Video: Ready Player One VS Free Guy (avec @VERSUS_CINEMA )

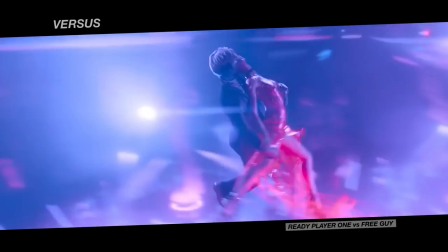(49:27)
Caméra à l'épaule d'un côté, plan virevoltant défiant toutes les lois de la physique de l'autre. La matérialité des deux univers est ainsi opposée, mais Spielberg va travailler leur continuité par sa mise en image.
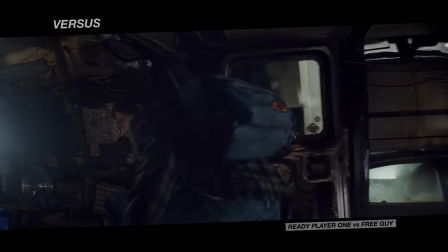(49:38)
Car c'est par le biais d'un plan-séquence que l'on va passer, pour la première fois,
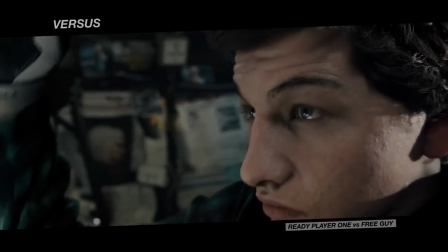(49:42)
de l'un à l'autre. avec comme point de bascule l'œil du héros, qui fait la jonction entre deux mondes.
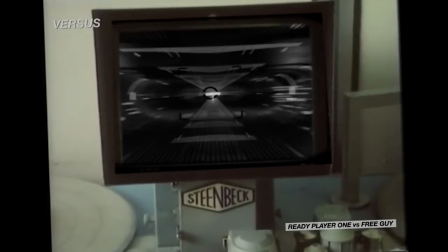(49:48)
C'est donc le regard du personnage qui va guider le spectateur, c'est son expérience que l'on va partager.
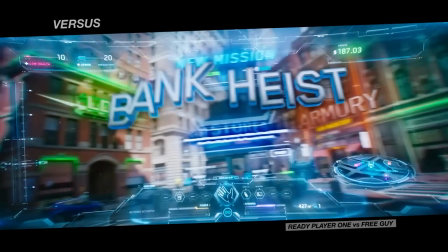(49:56)
Dans Free Guy, lorsque le héros met les lunettes, il accède comme Wade à une nouvelle dimension, même s'il reste dans le même univers.
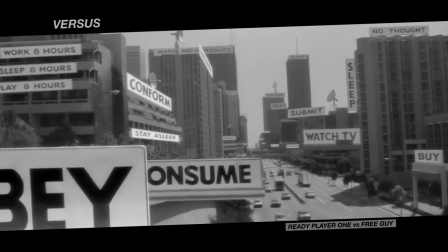(50:03)
La reprise du concept d'invasion Los Angeles est bien vue, s'adaptant parfaitement à un univers vidéoludique.
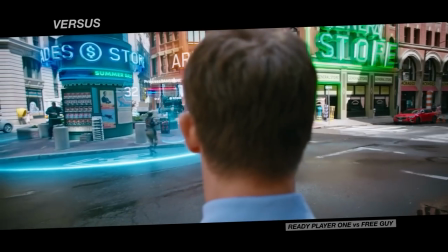(50:09)
La mise en image reprend ainsi celle du jeu à la troisième personne. Sean Levy, ici, entremêle habilement langage du cinéma et code du jeu vidéo.
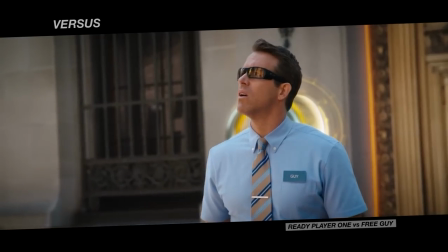(50:18)
Mais, très étonnamment, cela sera la seule fois du film, car dans ce qui suit,
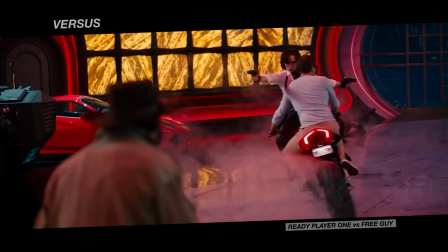(50:24)
Free Guy ne revendique alors quasiment plus que des références issues du 7e art, de Matrix à Fast and Furious.
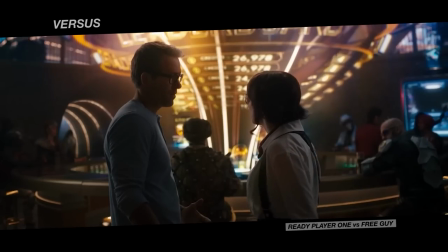(50:32)
Et plutôt que réflexion sur le virtuel, le film préfère se placer dans la continuité d'un Last Action Hero,
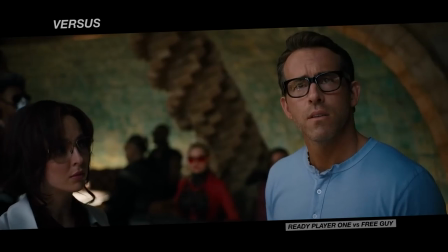(50:38)
avec un personnage principal prenant conscience de son statut de personnage fictionnel.
I don't understand.
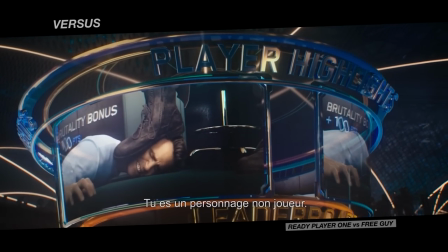(50:44) You're a non-player character.
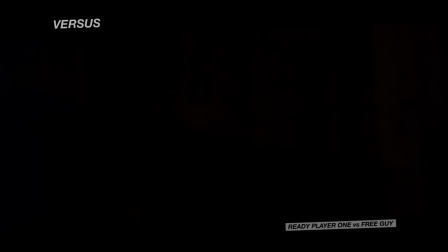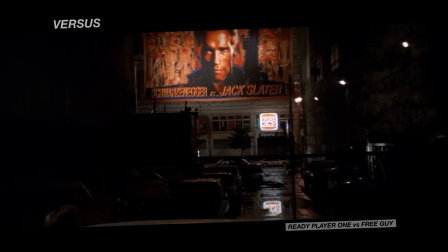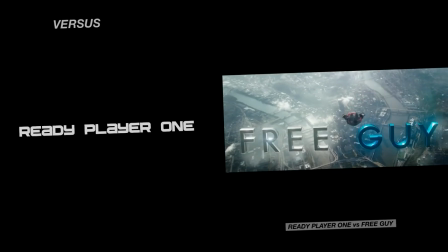(51:00)
Si on peut les rapprocher dans un premier temps, les deux récits ne sont en fait pas de même nature, n'ont pas les mêmes ambitions.
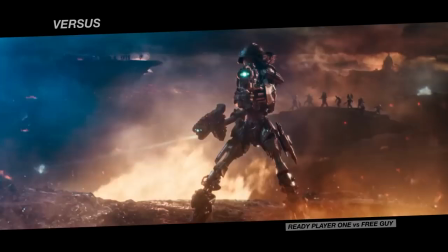(51:06)
Et ces nuances vont se retrouver dans la façon dont les réalisateurs vont faire interagir les différents niveaux de réalité de leur scénario.
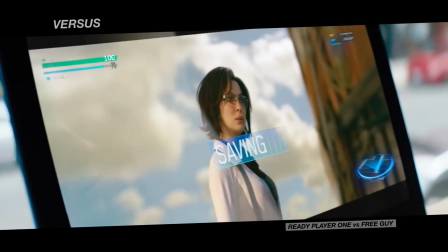(51:15)
Si, comme Steven Spielberg, Sean Levy reprend l'idée d'un plan continu pour lier jeux vidéo et réalité lorsque l'on sort pour la première fois de Free City,
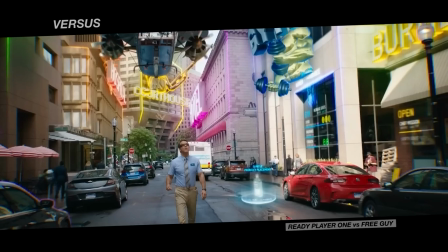(51:22)
cette connexion n'est pas vraiment un enjeu du récit. Et c'est logique, car le héros n'a pas d'existence dans le monde réel.
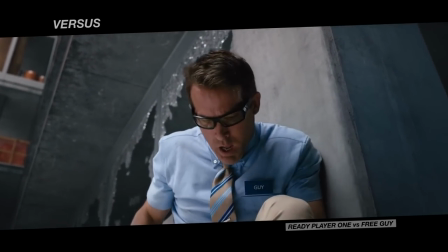(51:30)
Il existe simplement dans le jeu. Free Guy se construit alors plus sur une logique de film de super-héros, Guy se découvrant peu à peu des pouvoirs.
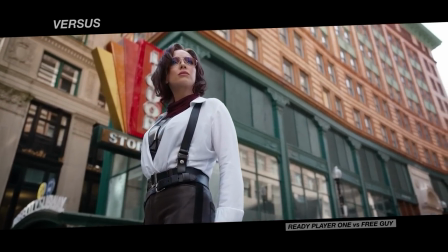(51:42)
D'autres personnages, comme l'héroïne Millie, interagissent eux entre les deux mondes.
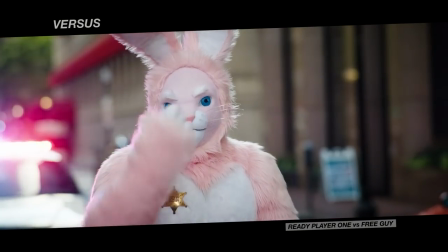(51:46)
Et à la manière de Ready Player One, Sean Levy met en place des champs contre champs basculant du réel au virtuel.
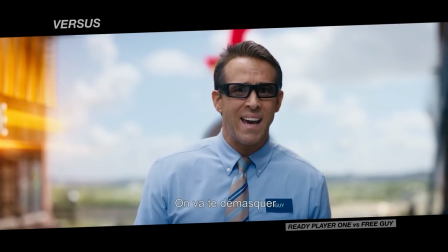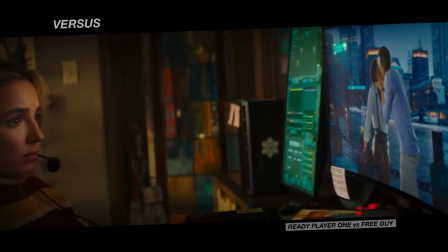(51:59)
Car ici, plutôt que de gestes, il est question de regard.
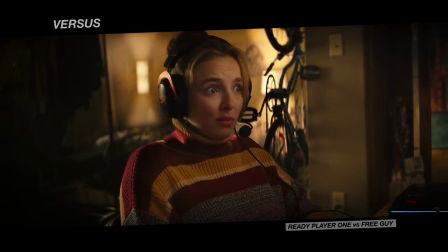(52:03)
On l'a dit, l'interactivité est limitée car Free Guy se réfère plus au cinéma qu'aux jeux vidéo, à quelques exceptions près,
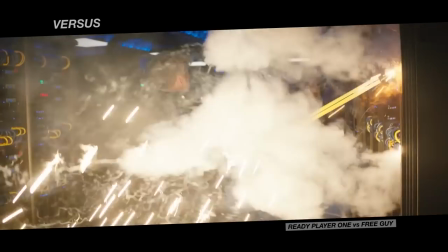(52:10)
comme lors de la scène de destruction des serveurs où l'engagement physique d'un côté se matérialise de l'autre.
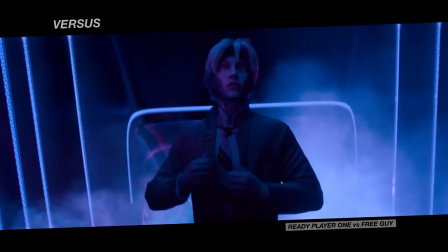(52:20)
Dans Ready Player One, l'interaction est totale, point central du scénario. Les personnages doivent s'activer dans le monde réel pour pouvoir se mouvoir dans l'oasis.
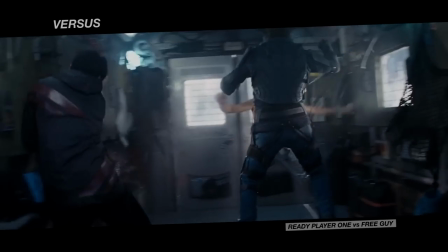(52:29)
Steven Spielberg et son monteur Michael Caine jouent alors en permanence sur les raccords, de mouvements,
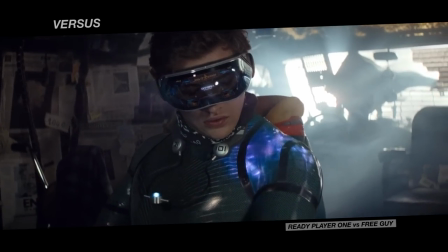(52:35)
de regards, pour connecter les deux mondes, les rendre presque homogènes, laissant même filtrer les sensations.
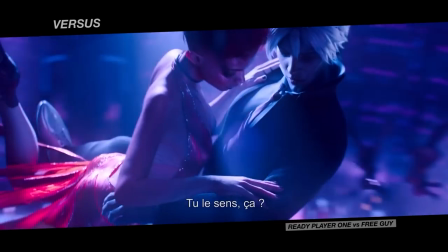(52:41) Can you feel this?
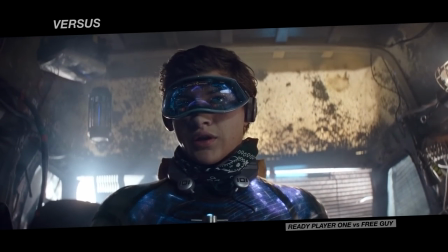(52:46) Yeah.
C'est un pur enjeu de récit.
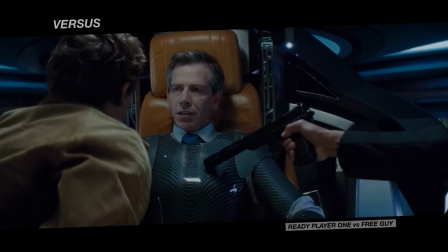(52:48)
Comme en témoigne la scène où les héros piègent le méchant, Nolan Sorrento, en lui faisant croire qu'il est dans le réel, alors qu'il est toujours plongé dans une simulation.
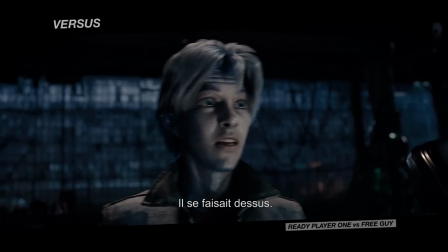(52:56) I think he pissed himself.
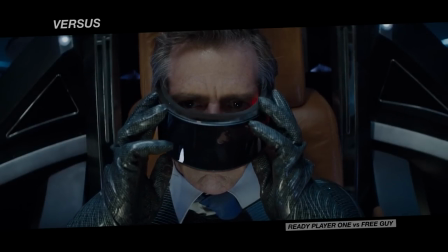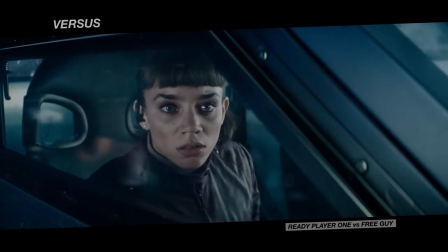(53:06)
À la manière de ses personnages, Spielberg, par son découpage, cherche à fondre l'un dans l'autre ses univers pour qu'il ne reste qu'une chose, la fluidité du mouvement.
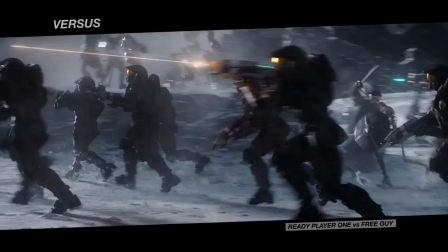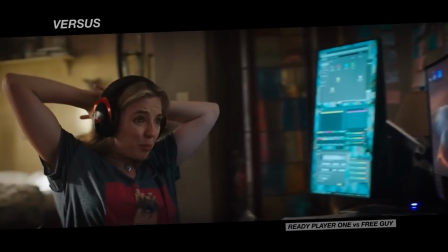(53:21)
D'un côté, l'écran fait office de séparation nette, comme à la télévision.
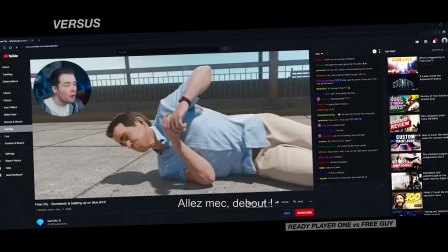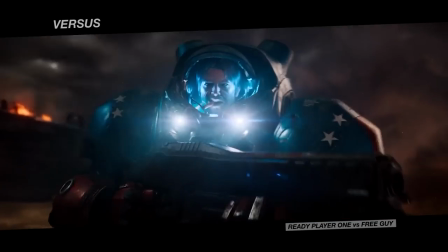(53:30)
De l'autre, cet écran est un lien vers une interactivité débridée. Et on retrouve cette nuance dans les climax.
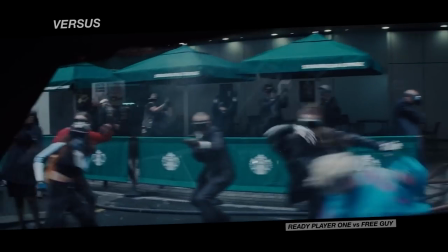(53:37)
Et si dans Ready Player One, le final donnait l'impression d'une insurrection générale, dans Free Guy, on se rapproche plus de The Truman Show.
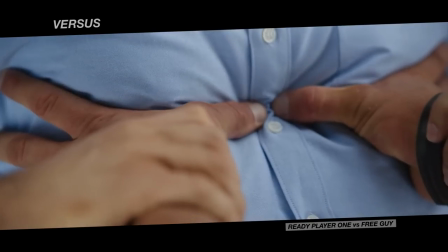(53:44)
Le héros agit, mais les autres personnages, simples spectateurs, se contentent d'observer.
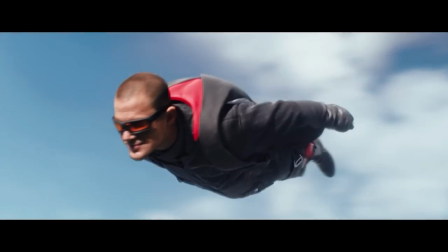(53:52)
Si Free Guy commence dans l'univers du jeu vidéo, en nous présentant un personnage qui n'est finalement pas celui qu'on va suivre,
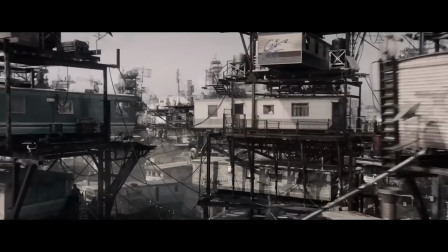(53:57)
Spielberg, lui, préfère d'abord nous ancrer son personnage principal, Wade Watts, dans la réalité.
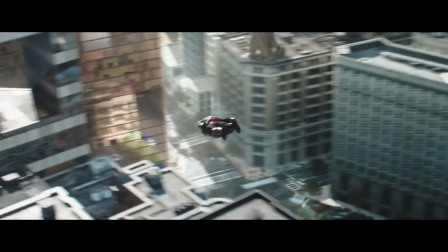(54:02)
Et sans avoir besoin de nous l'expliquer par une voix off comme dans Free Guy, comme on l'a déjà dit, il nous décrit,
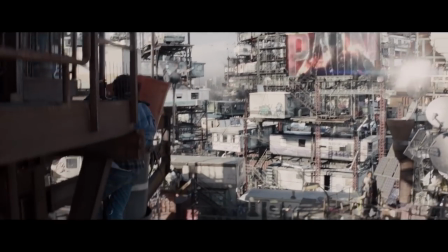(54:07)
par la mise en scène, cet univers futuristique surpeuplé et l'importance qu'a pris la réalité virtuelle,
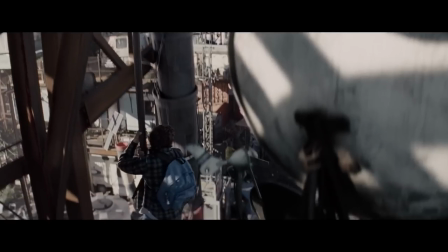(54:13)
présente dans tous les foyers. Spielberg traduit ainsi, par ce mouvement descendant de la caméra et du personnage, mouvement descendant redoublé par le dialogue,
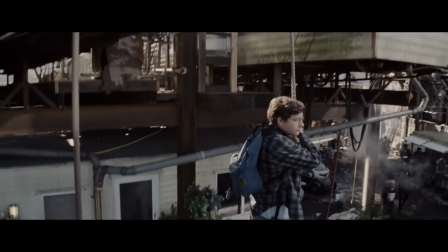(54:23)
le rapport qu'entretient Wade avec le monde réel, qu'il déteste, et qu'il voit comme une chute, quelque chose de négatif.
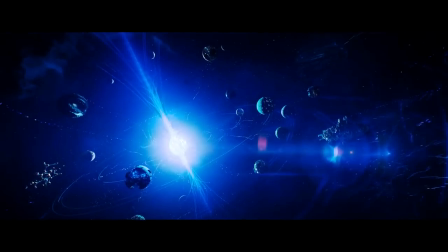(54:29)
Alors qu'à l'inverse, l'Oasis nous est introduite par un mouvement ascensionnel, une envolée, symbole de toute la liberté qu'elle offre.
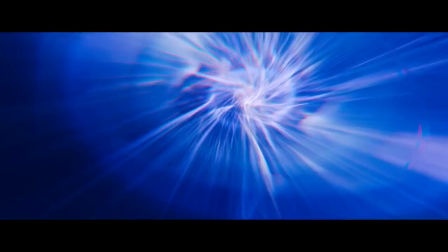(54:35)
Un rapport qui va s'inverser totalement au cours du film, où l'Oasis, qui était tout dans la vie de Wade au départ, qui nous accueillait dans un océan des possibles, va
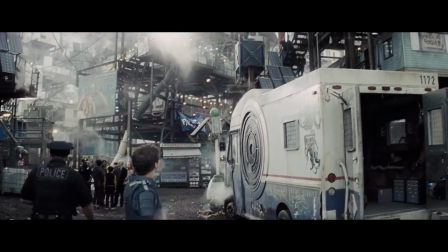(54:44)
finalement nous refermer sa porte au nez. Alors que la réalité, dans l'avant-dernier plan du film, se révélera à nous par une ultime ascension de la caméra,
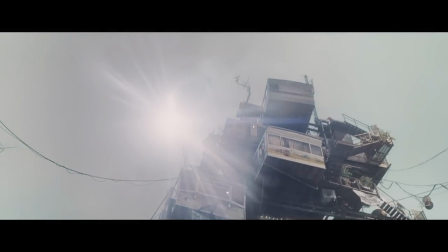(54:53)
avec un contre-jour, comme dans le premier plan de l'entrée dans l'Oasis.
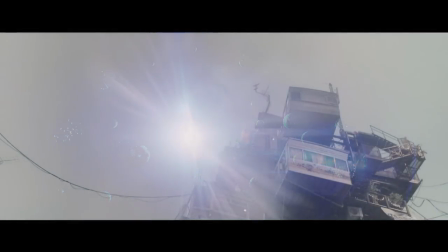(54:57)
Spielberg fait ainsi dialoguer les deux mondes, la réalité et le virtuel, tout au long de son film, parfois au sein d'une même séquence, comme ici.
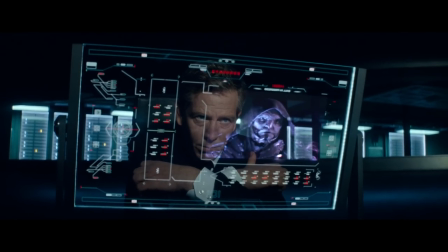(55:05)
Sorrento, dans la réalité, discute avec l'avatar du mercenaire qu'il a engagé pour tuer Wade, et qui se situe donc dans le monde virtuel.
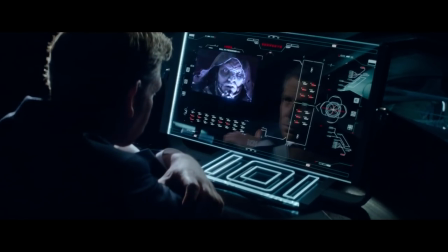(55:12)
En plan séquence, Spielberg va prendre en étau le portrait de Wade entre le reflet de Sorrento et l'avatar du mercenaire,
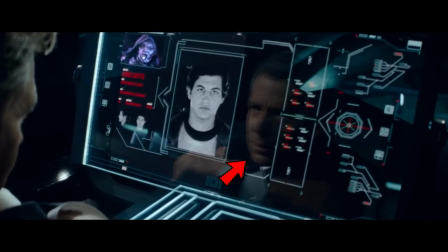(55:20)
donc entre la réalité et le virtuel, montrant ainsi, uniquement par le langage cinématographique,
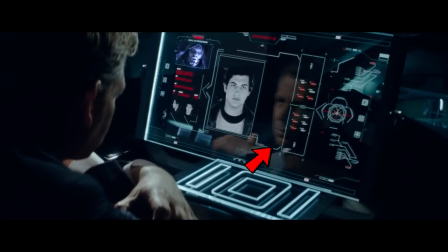(55:26)
que Wade est désormais menacé dans la réalité et le monde virtuel.
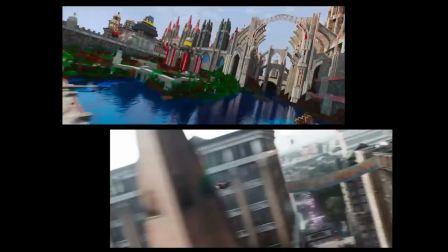(55:30)
De son côté, Free Guy opère lui aussi un mouvement de plongée à son premier plan, reprenant le plan séquence qu'avait déjà fait Spielberg pour présenter l'Oasis, et son personnage principal.
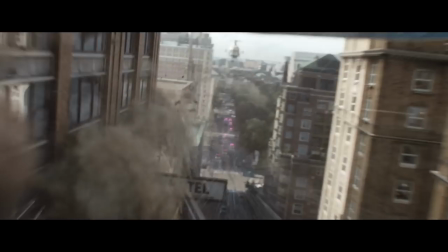(55:39)
Mais il s'agit là d'une plongée dans la fiction, dans l'univers du jeu vidéo,
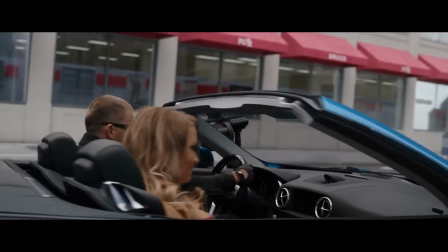(55:43)
où une voix off va s'émerveiller devant l'apologie faite par le jeu de la violence, de la destruction et du sexisme.
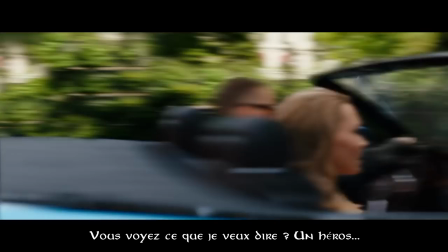(55:49) See what I mean? Hero.
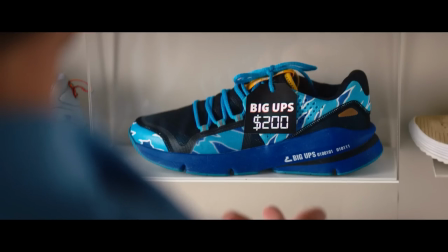(55:53)
Un univers où la motivation du personnage principal, pendant le premier tiers du film, est quand même de s'acheter une paire de baskets.
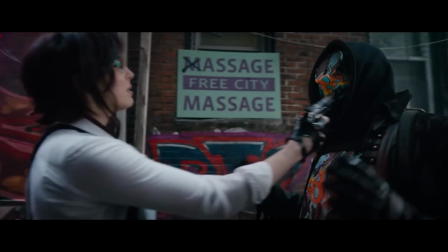(55:59)
Et le personnage de Millie va également être assimilé à ces badass qu'on voit partout dans le jeu. La première chose qu'elle fait est d'assassiner froidement quelqu'un avec une petite réplique cinglante.
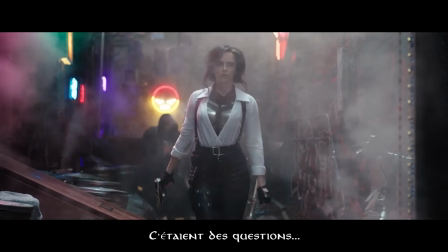(56:08) There's a question.
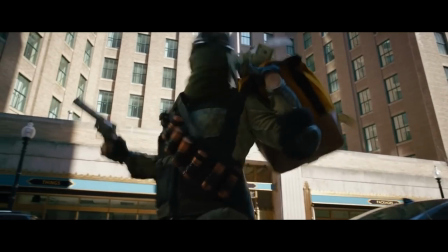(56:11)
Elle est donc mise au même niveau que les autres, sans foi ni loi, utilisant les mêmes travers pour arriver à ses fins que le méchant contre lequel elle se bat. Présentant ainsi un film où tous les repères de moralité sont annihilés au profit de qu'est-ce qui est le plus fun à montrer au public.
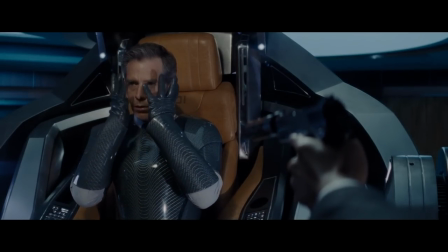(56:24)
Alors que de son côté, le scénario de Ready Player One va interroger en profondeur son sujet et le rapport que les usagers de l'Oasis vont avoir au réel.
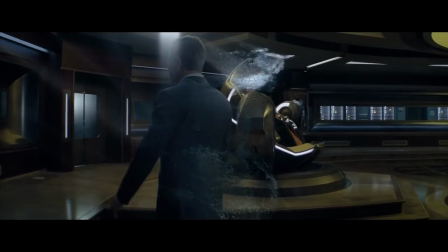(56:31)
À tel point que l'univers virtuel peut leur permettre finalement d'être quelqu'un de différent,
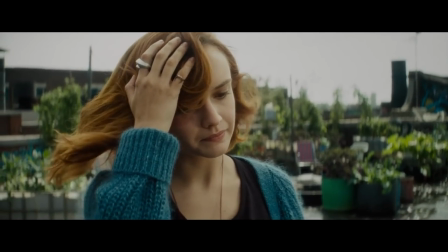(56:36)
leur permettre d'exprimer leur vraie personnalité, en allant au-delà des apparences, du genre,
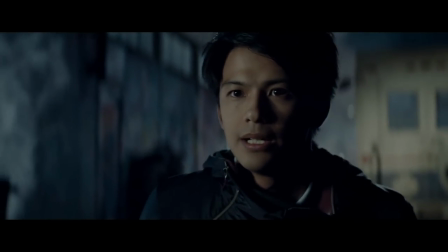(56:45)
de l'appartenance ethnique, ou même des différences d'âge,
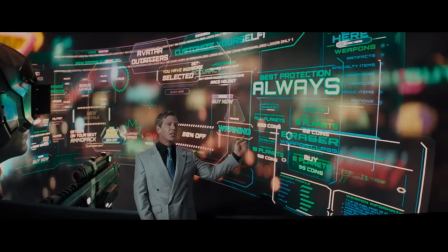(56:48)
tout en questionnant les dérives que peut avoir le monopole d'une telle industrie, et l'impact qu'il a sur la réalité. Ainsi Spielberg, à 70 ans, reste à la pointe de la technologie, que ce soit dans le fond, la réalité virtuelle,
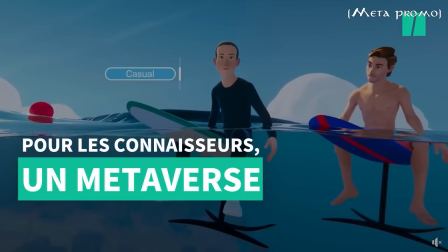(57:00)
où il arrive à anticiper les velléités de Mark Zuckerberg avec le métaverse et l'univers entièrement virtuel qu'il est en train de créer,
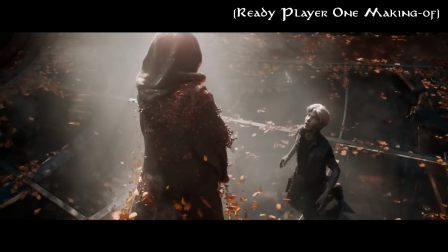(57:06)
ou la forme, en tournant les séquences dans l'Oasis en performance capture, en cinéma virtuel,
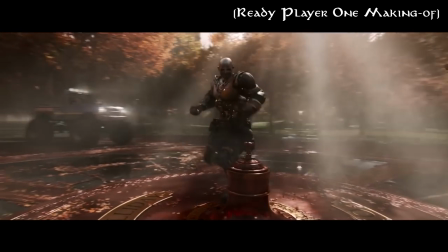(57:10)
qui est une technologie tellement à la pointe que la plupart des créatifs de Hollywood n'a toujours pas vraiment compris ce qu'elle était.
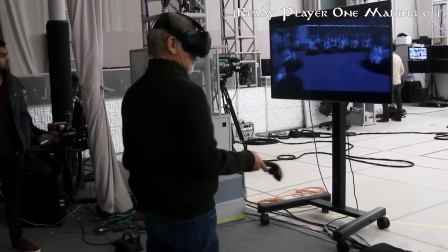(57:16) I'm getting shots on a V-cam in a V-world. This is crazy.
Spielberg, à 70 ans, arrive à interroger un monde virtuel filmé à la pointe de la technologie, bâti sur un système de référence qu'il a lui-même participé à mettre en place au cours de sa carrière. Une remise en question totale et absolue. Alors que Sean Levy, avec 20 ans de moins, ne comprend même pas comment fonctionne un jeu vidéo.